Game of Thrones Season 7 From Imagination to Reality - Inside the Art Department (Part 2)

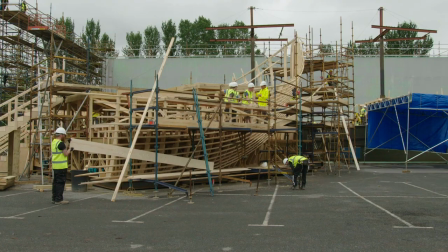[8:38]
When the thing is then assembled, you get the skeletal structure of the ship... ...and then we just start to clad it.
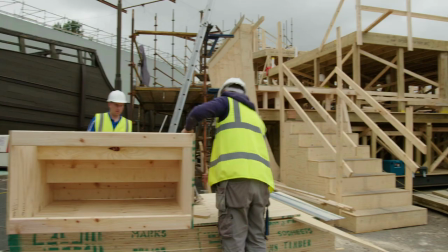[8:44]
So it was very much a carpentry-heavy set. We have marine guys who will come over and help us on these things.
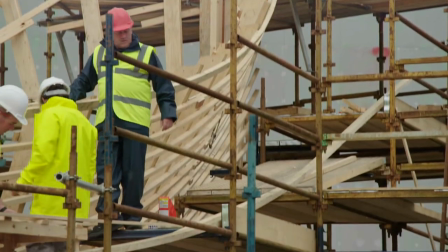[8:51]
All the rigging came through them.
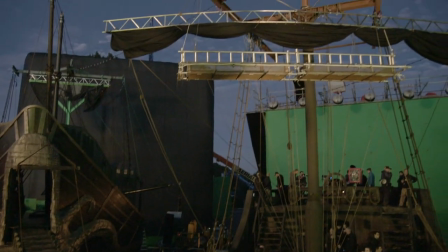[8:53]
They'll splice the ropes, they'll hang the ropes, put the sails up, do whatever they can to get this car park ship ready for battle.
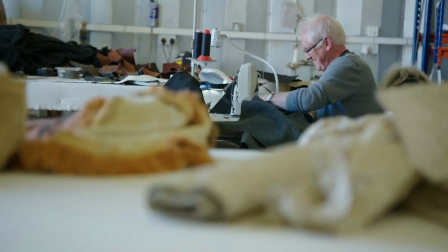[9:00]
I work out the drawing to scale everything down to make the sail the shape it is.
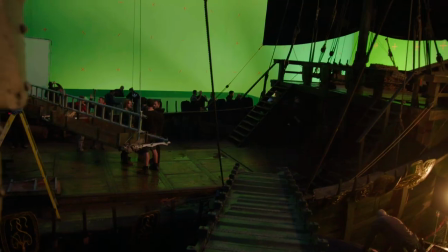[9:05]
Then we ordered the fabric, which now is a black acrylic canvas, because it's got to be strong. There's also the special effects sail.
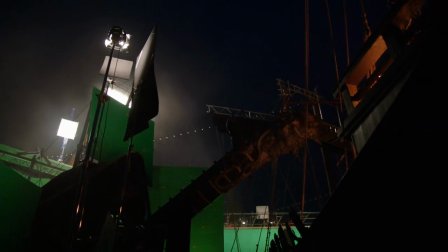[9:12]
Then that's put up on the ship as well, so they can work out all the details in special effects.
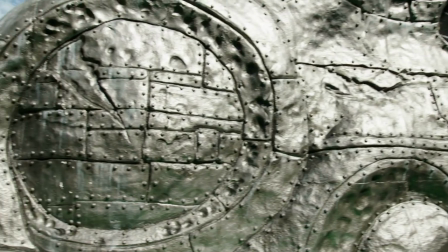[9:19]
If you look at Roman or Greek ships, they often had animal designs in front.
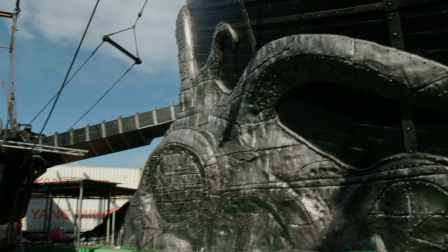[9:25]
Euron obviously has a kraken as a sigil.
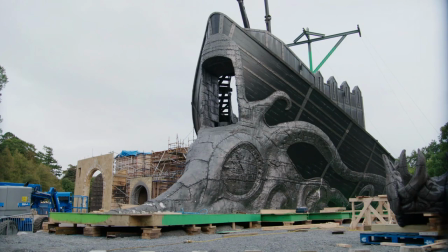[9:27]
It kind of fits the character, and it makes the ship look so much different from any of the other ships that we've had before.
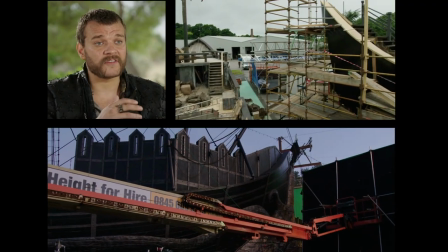[9:34]
Being on that boat, my boat, they only built it like the front of my ship and the side of it, and it was like five times bigger than their little tiny boat.
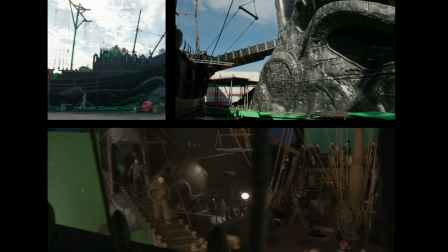[9:43]
Looking at it from the outside, it's quite extraordinary. It's so exciting to just be in the presence of something that's so well-designed and perfect. The silence is Euron's mothership, and it's supposed to intimidate people when they see it, and it's supposed to strike fear into the hearts of his enemies.
Euron.
We are on the top deck.
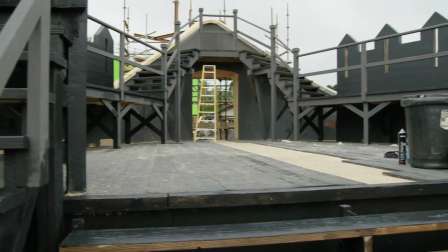[10:05]
We wanted to make it look more like a fighting deck. So, you know, that's why the castellations, the idea that it's almost like a mini-casa on a deck. We fell in love with this idea of a thing called a corvus, which is a kind of like a bridge.
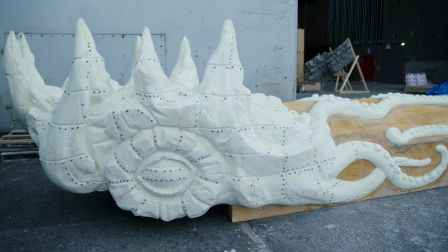[10:18]
It was a device that the Romans used to enter an enemy ship.
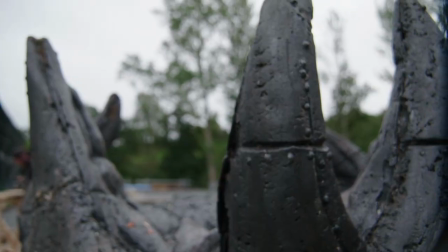[10:22]
So they would lower the corvus, which had a spike that looked a little bit like the beak of a raven.
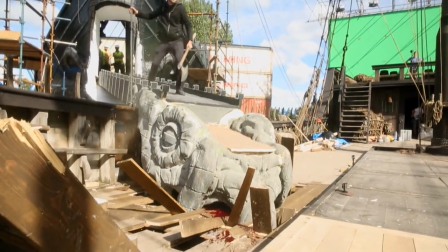[10:28]
That's why it was called corvus. Corvus is Latin for raven. It would literally sink itself into the deck of the enemy ship.
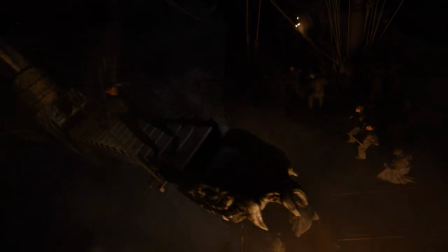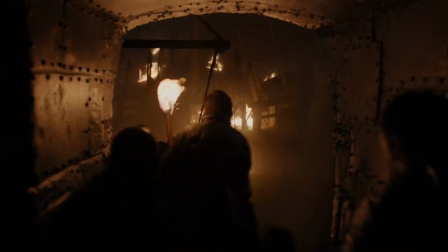[10:40]
And the guys come streaming down and then run onto the ships ...to murder everybody. We were such a great, humongous, mean-looking thing. So it just seemed like the personality match...
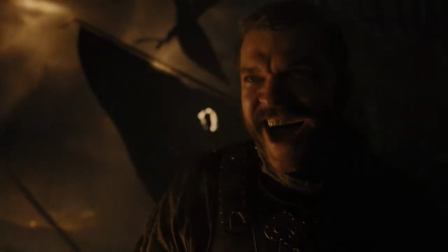[10:52]
...with Pilu's rendition of Euron. It is quite clearly a warship.
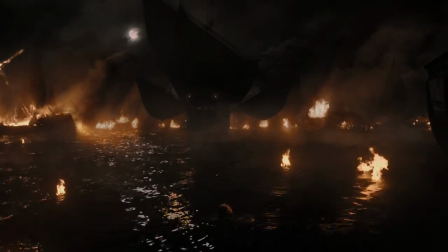[10:58]
It doesn't transport people. It transports death and destruction.
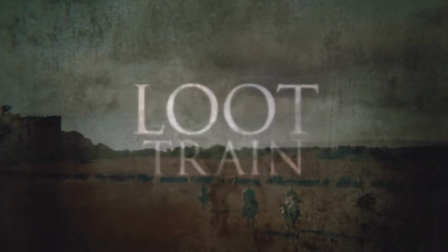The loot train is our biggest scene this year by far. The loot train involves a lot of different departments...
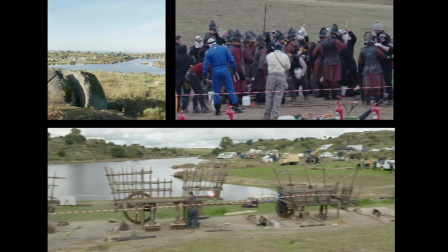[11:15]
...all sort of working at the very extremes of their abilities. We're in a park called Los Boracos, which is a natural park here in extra-moderma region of Spain. What drew us here originally was the strange rock formations, which are quite unusual.
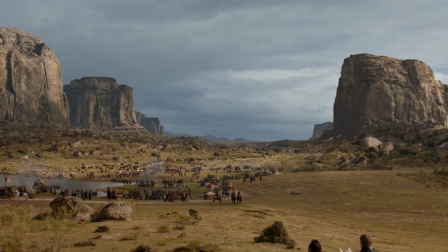[11:29]
Borrecos was probably the last location we found, because it was at the end of our two weeks tour, the end of 6,000 kilometers in a van.
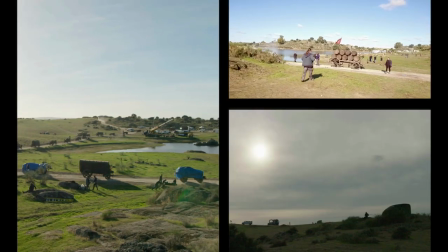[11:38]
We finally found it. What we were looking for location-wise was just basically the biggest field we could find.
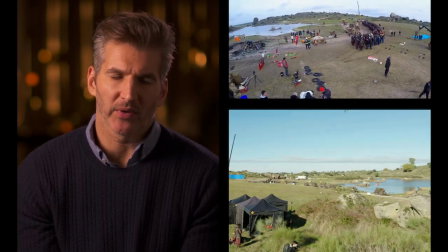[11:44]
It had to have some water on it because the river comes into play. But really, we just needed a massive field...
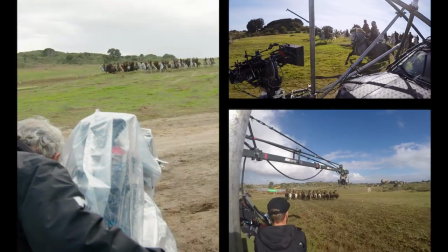[11:50]
...because we're gonna have the Dothraki galloping in. We've got a massive Lannister wagon train. We've got the dragon flying. You need a ton of space. When I first read the outline, I did think it'll be exciting to be doing a battle... ...but there'll obviously be nothing for the art department to do... ...because we have an amazing location. And we'll put some wagons in and we'll set fire to them. And how wrong I was. We initially received concepts... ...of about five medieval-style armored vehicles...
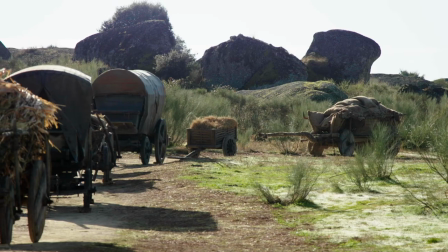[12:16]
...in horse and cart form. Then we hired five carts from England.
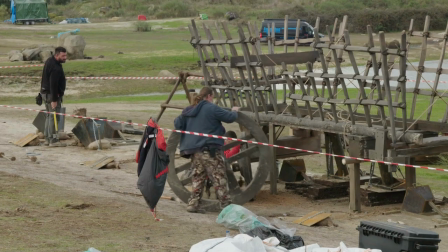[12:21]
We then had to sort of dismantle those carts... ...modify them in a way to work precisely with the concepts. Everybody in Spain then did the actual set dressing... ...that was associated with them. One cart in particular, which we would call the hero cart... ...we had to work very closely with the director of photography...
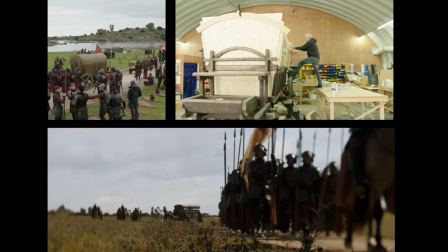[12:41]
...along with the set decorator, as this cart needed to be lengthened...